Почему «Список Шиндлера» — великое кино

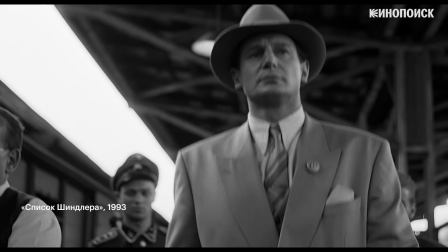0:28 Мы хотим разобраться, чем интересен список Шиндлера в контексте творчества Спилберга,
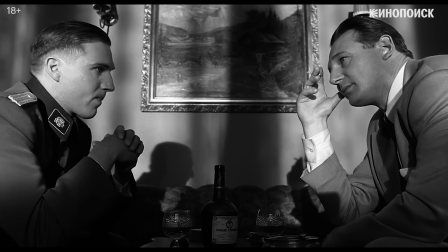0:33 кому в нем можно сопереживать и за что его критиковали.
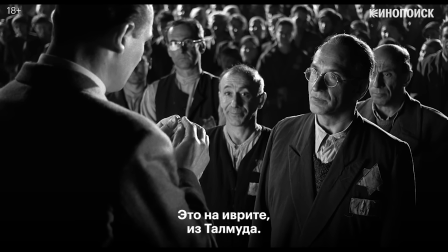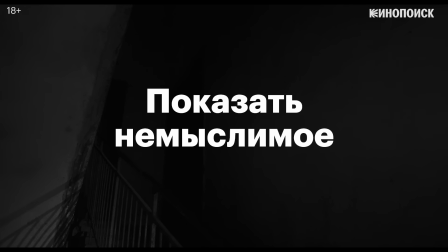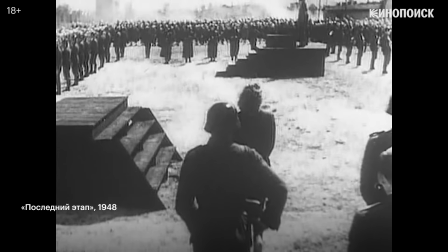0:48 До списка Шиндлера уже появлялись большие фильмы о Холокосте.
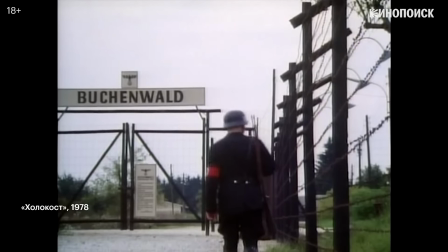0:53 Некоторые из них даже становились предметом серьезных дискуссий, но сопоставимого влияния на историю кино они не оказали.
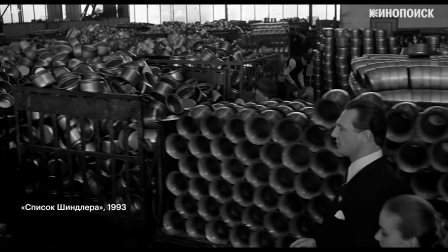1:00 Список Шиндлера разделил карьеру Спилберга на «до» и «после». Историческая драма о немецком предпринимателе, который спас более тысячи евреев во время Второй мировой войны,
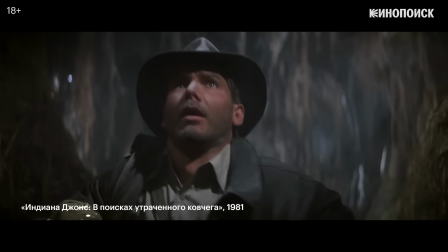1:10 превратила коммерчески успешного жанрового режиссера в крупного автора, способного говорить о серьезных темах.
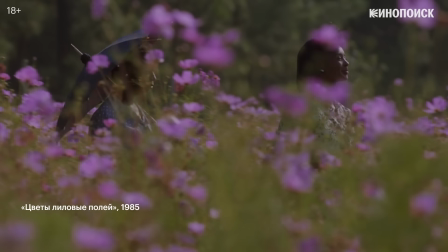1:17 Хотя на раннем этапе творчества у него уже были реалистичные картины о травматичных событиях прошлого,
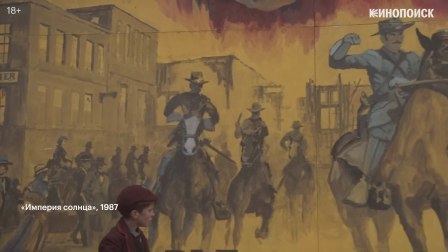1:23 широкого признания они не добились, и до сих пор фильмографии режиссера являются скорее второстепенными. Фильм о Холокосте для Спилберга, еврея по происхождению, был не просто сильным творческим жестом, но и очень личным произведением.
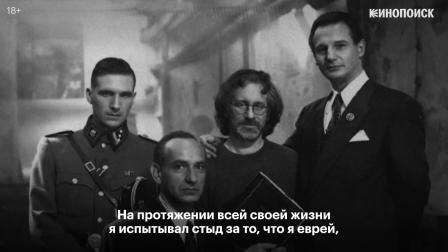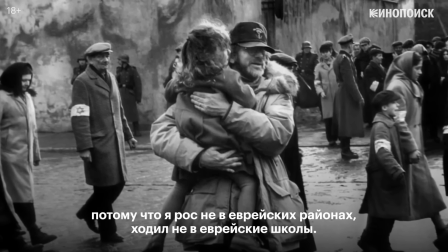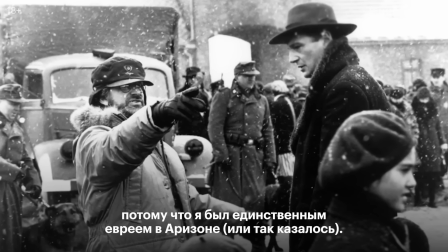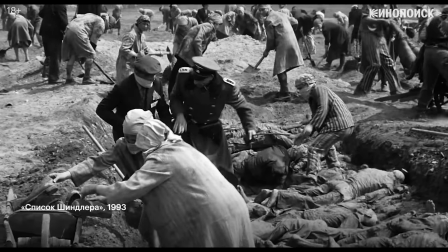1:52 Список Шиндлера – это демонстрация уверенного владения режиссером техниками и приемами, освоенными в развлекательном кино.
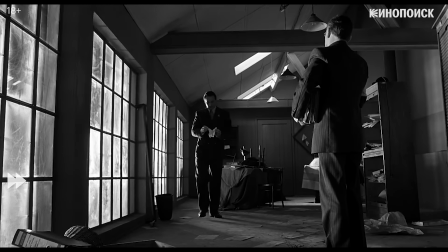1:59 Тут встречаются и длинные кадры с глубинной мизосценой, и аккуратная работа с внутрикадровым монтажом.
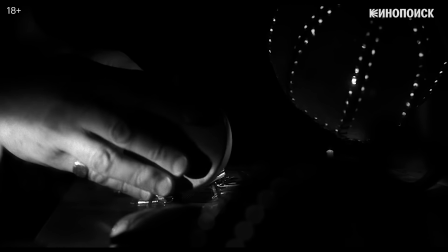2:09 А встреча зрителя с главным героем выполнена в типичной для Спилберга манере.
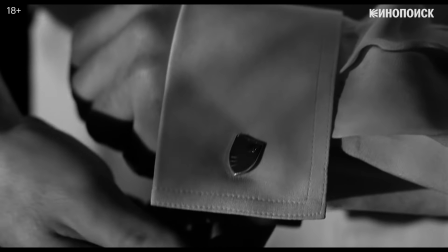2:14 Режиссер представляет героя не сразу, он готовит знакомство с персонажем через детали гардероба и окружения.
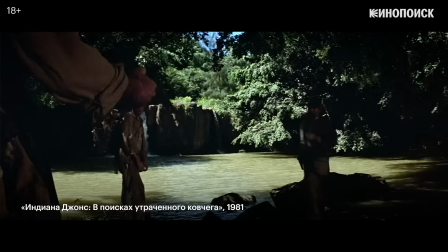2:20 Как это было, например, в первом «Индиане Джонсе».
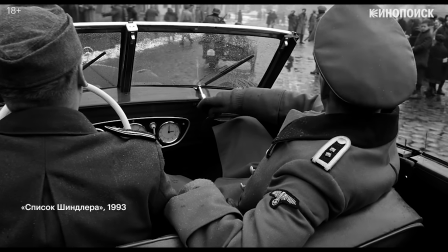2:25 Список Шиндлера можно смотреть с минимальными познаниями в истории, и так будет даже лучше, поскольку все необходимые для контекста сведения создатели дают в титрах.
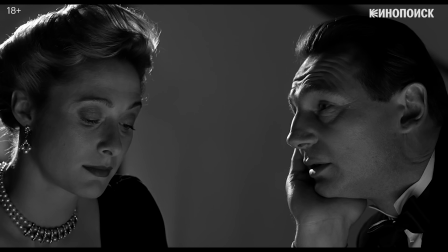2:34 Спилберг не сразу переходит к разговору о Холокосте и медленно повышает напряжение.
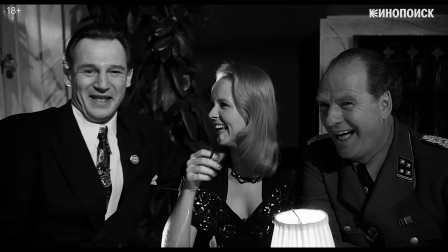2:39 В первые полчаса может сложиться впечатление, что мы смотрим боёпик бизнесмена-авантюриста.
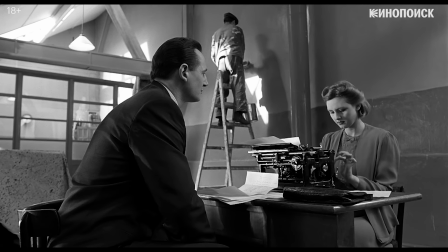2:44 Настолько необычными для большой трагедии выглядят некоторые комические решения.
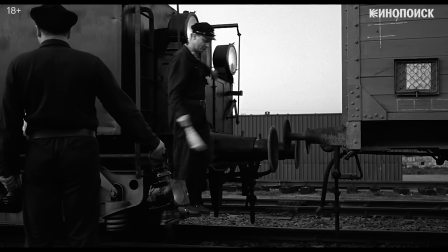2:50 Мы, как и герои, до последнего не хотим верить слухам о концентрационных лагерях и плохо представляем, что будет дальше.
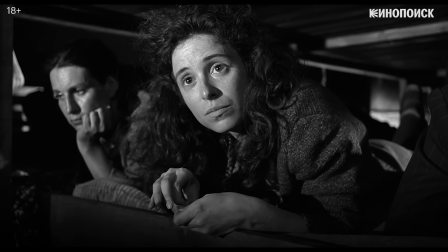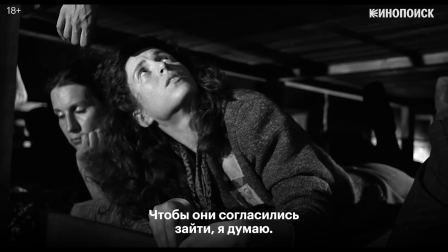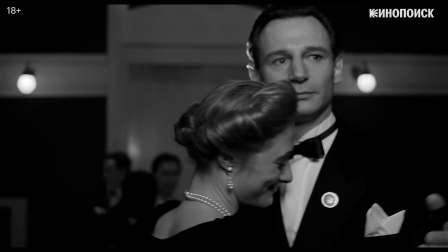3:08 С точки зрения кинематографии, «Список Шендлера» — это два разных фильма, которые причудливо сплетаются в одном.
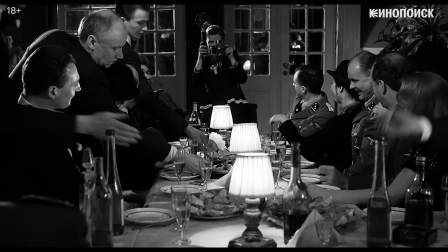3:15 Первая академичная драма о крахе нацистской элиты, сделанной в традиции классического Голливуда.
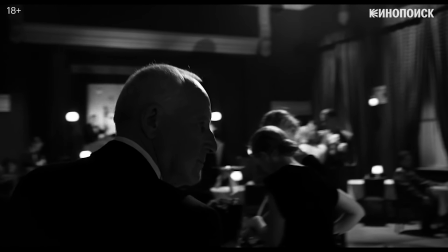3:21 С хирургически выверенной хореографией камеры,
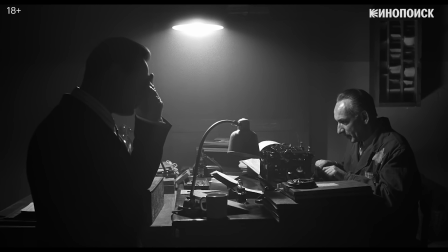3:26 виртуозной работой с освещением и детально продуманными мезонсценами.
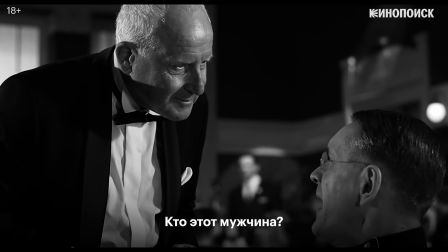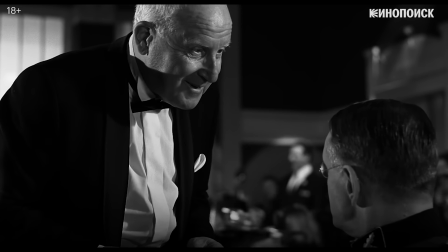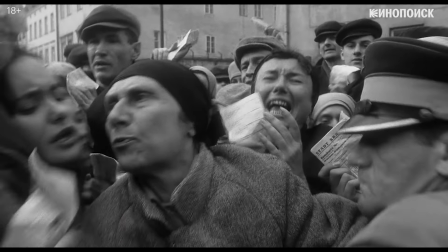3:43 Второй список Шиндлера – это квазидокументальный репортаж из центра трагедии, снятый нервной ручной камерой и пренебрегающей зрительским удобством.
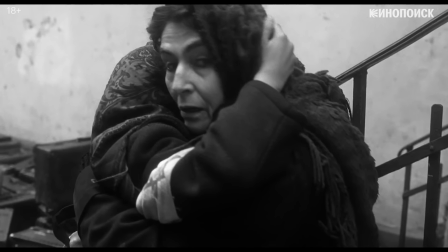3:53 В этом фильме нет главного героя, вместо него – галерея нескольких равнозначных персонажей.
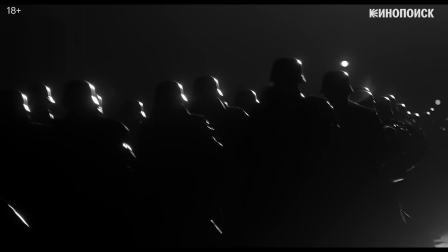3:58 Нет монтажной ясности, которая могла бы подсказать зрителю правильную эмоцию И нет утешения
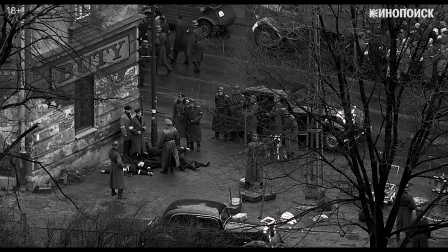4:07 Центральный для фильма эпизод ликвидации краковского гетто практически лишен оригинальной музыки Джона Уильямса
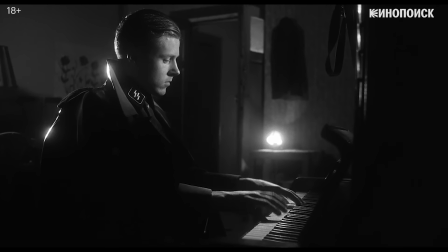4:14 А вместе с тем и надежной эмоциональной опоры для зрителя
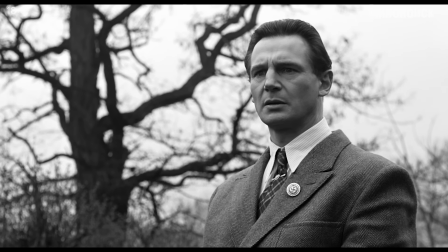4:21 В этом фрагменте два фильма впервые пересекаются И мы вместе с Оскаром Шиндлером лицом к лицу сталкиваемся с ужасами
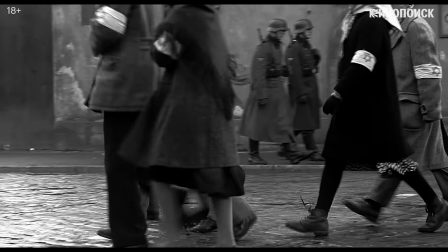4:28 Холокоста И благодаря появлению цвета мы точно знаем куда смотрит главный герой ужас
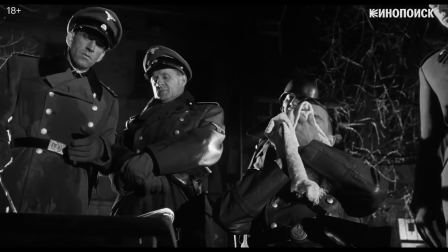4:35 геноцида и репрессии режиссер показывает не только сценами жестокости но и через пугающие подробности
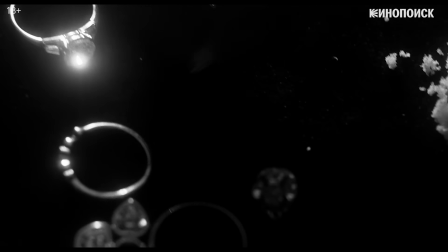4:42 гору чемоданов и одежды драгоценности спрятаны в хлебе и
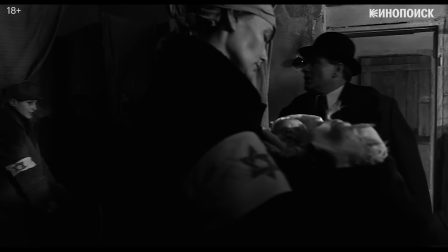4:49 распределительные списки а с помощью параллельного монтажа спилберг красноречиво противопоставляет жизнь евреев быту обеспеченных
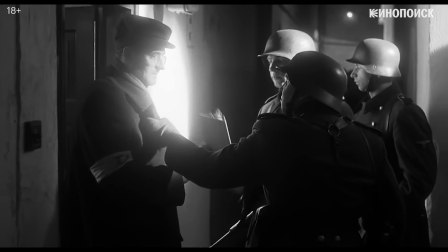4:57 немцев как будто вспомнив свое ново голливудское прошлое Спилберг постоянно создает для зрителей ощущение визуального дискомфорта.
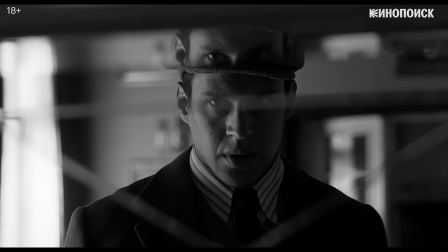5:05 Например, ставит нас в неловкое положение, как будто случайных свидетелей сцены,
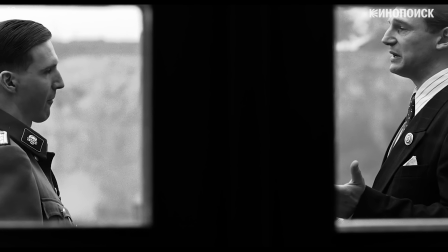5:11 подглядывающих за героями из безопасного места, поскольку камеру актеров часто разделяет какое-то видимое препятствие – стекло или забор.
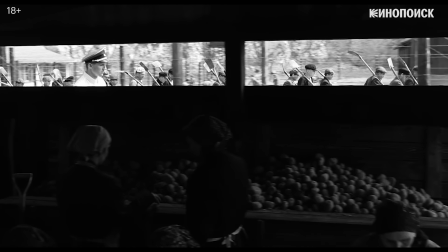5:21 Одновременно это создает эффект документальной съемки. На него же работает и черно-белое изображение. Студия не верила в успех монохромной драмы о геноциде, и создателям пришлось отстаивать это решение. Януш Каминский, постоянный оператор Спилберга, начиная со списка Шендлера, говорил, что фильм должен был выглядеть так, чтобы зрители не могли сразу понять, когда именно он был снят.
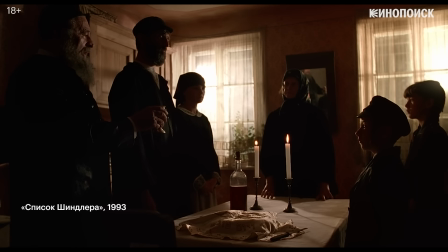5:49 В сороковые или девяностые. Цвет в картине появляется только в прологе, эпилоги и еще нескольких фрагментах.
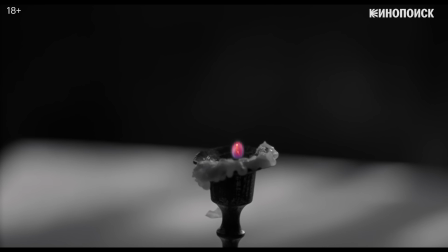5:57 Список Шиндлера открывается зловещим кадром свечи, с угасанием которой исчезает и цвет в фильме.
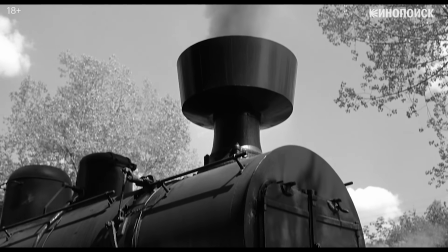6:03 Этот образ рифмуется одновременно и с дымом из трубы паровоза, недвусмысленно отсылающим к лагерям смерти, и с девочкой в красном, которая появится позже.
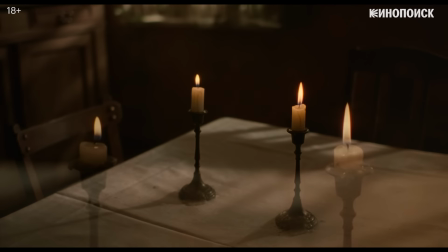6:13 Свеча и цвет во многом выступают символами надежды.
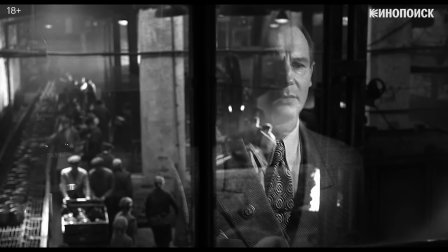6:16 Она может загореться огнем в сердце, когда герой смотрит на еврея, в котором он помогает, и исчезнуть, когда геноцид достигает трагических масштабов.
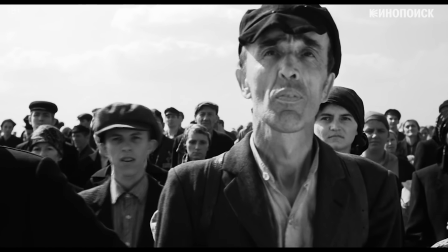6:26 В финале режиссер сознательно разрушает иллюзию фильма и обнажает его сделанность, чтобы напомнить об исторической реальности Холокоста.
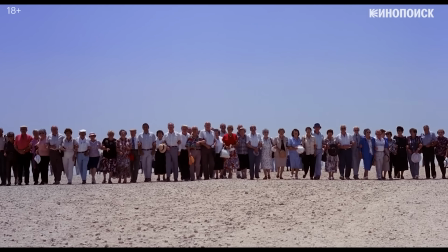6:34 В эпилоге появляются люди, действительно спасенные Шиндлером. Они посещают его могилу и в знак памяти возлагают на нее камни.
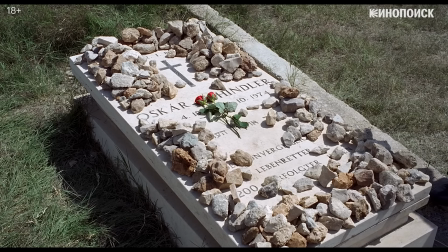6:42 Лица человека, который кладет цветы, мы не видим, но можно догадаться, что это исполнитель роли Оскара Шиндлера Лиам Ниссон.
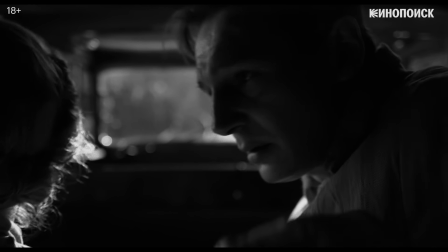6:50 Вымышленная реальность фильма схлопывается, и мы остаемся наедине с реальной трагедией.
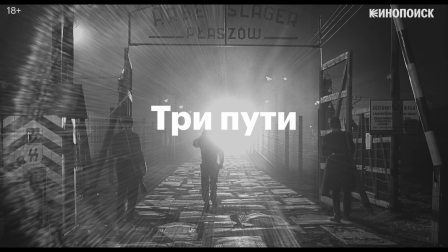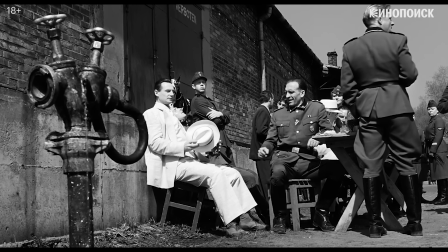7:00 В отличие от романа Томаса Кеннилли, в фильме Спилберга многие второстепенные персонажи проработаны пунктирно,
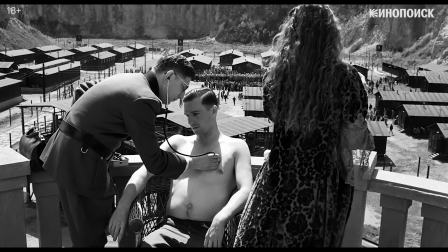7:07 и яркой индивидуальностью наделены только Оскар Шиндлер, Амон Гетт и Ицхак Штерн.
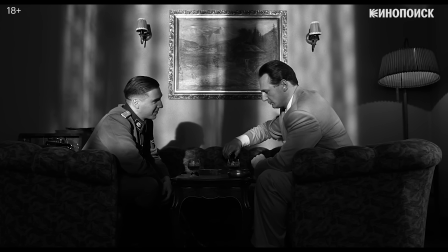7:12 Причем центральный конфликт фильма строится как раз вокруг Шиндлера и Гетта, двух карьеристов, в которых при внимательном рассмотрении можно обнаружить немало схожего.
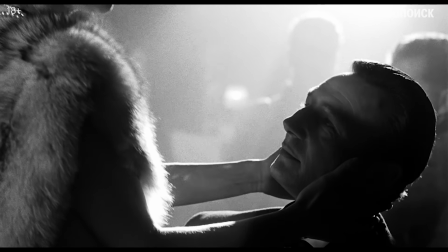7:21 Оба одержимы собственной выгодой, любят красивых женщин, роскошь и шумные вечеринки.
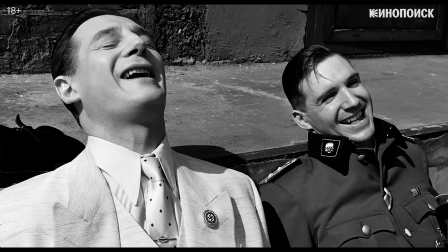7:29 Да и визуально они похожи друг на друга.
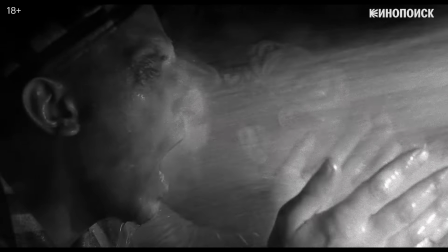7:32 Однако самое главное, оба героя наделены огромной властью, которую один в итоге использует во благо, а другой во вред.
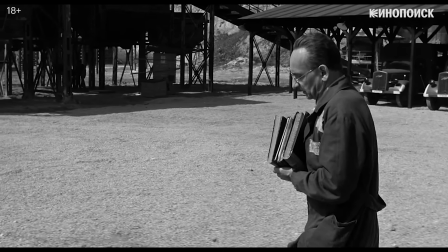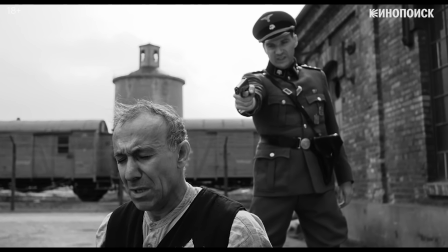7:48 Можно встретить и такую точку зрения, что Гетт – это темный двойник Шиндлера.
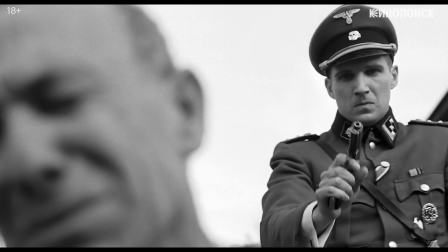7:53 Возможный вариант его истории выберет тот военную карьеру.
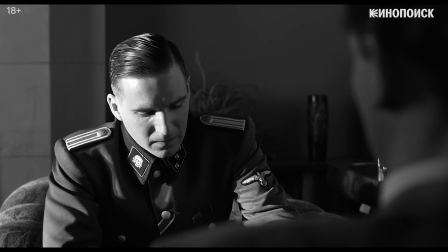7:58 Но куда важнее то, что оба героя наделены неоднозначностью, которой не ждешь в фильме о Холокосте.
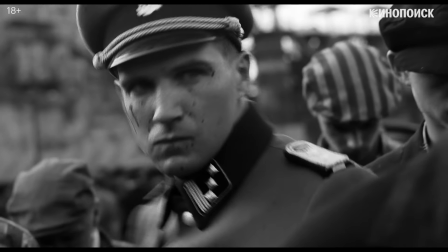8:04 Хотя Амон Гетт и предстает как неуравновешенный жестокий убийца, создатели фильма указывают и на проблески человечности в нем.
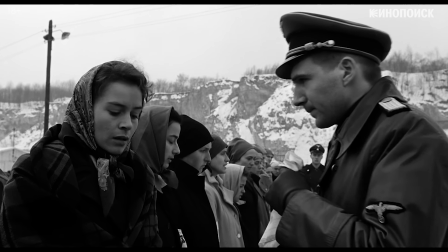8:13 Нацист влюбляется в свою горничную Хелен Хирш, которую он взял из числа заключенных.
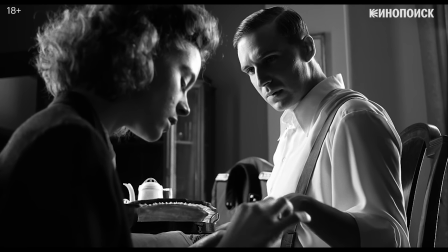8:17 Гетт отчаянно сопротивляется этим чувствам, но втайне он мечтает состариться вместе с ней.
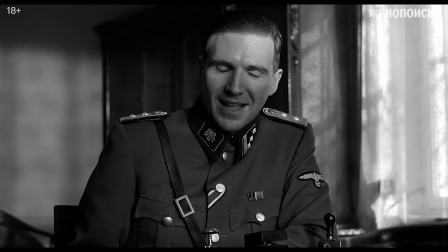8:23 А когда Шиндлера арестовывают, персонаж Рейфа Файнса, как будто из дружбы к нему ратуют за его скорейшее освобождение.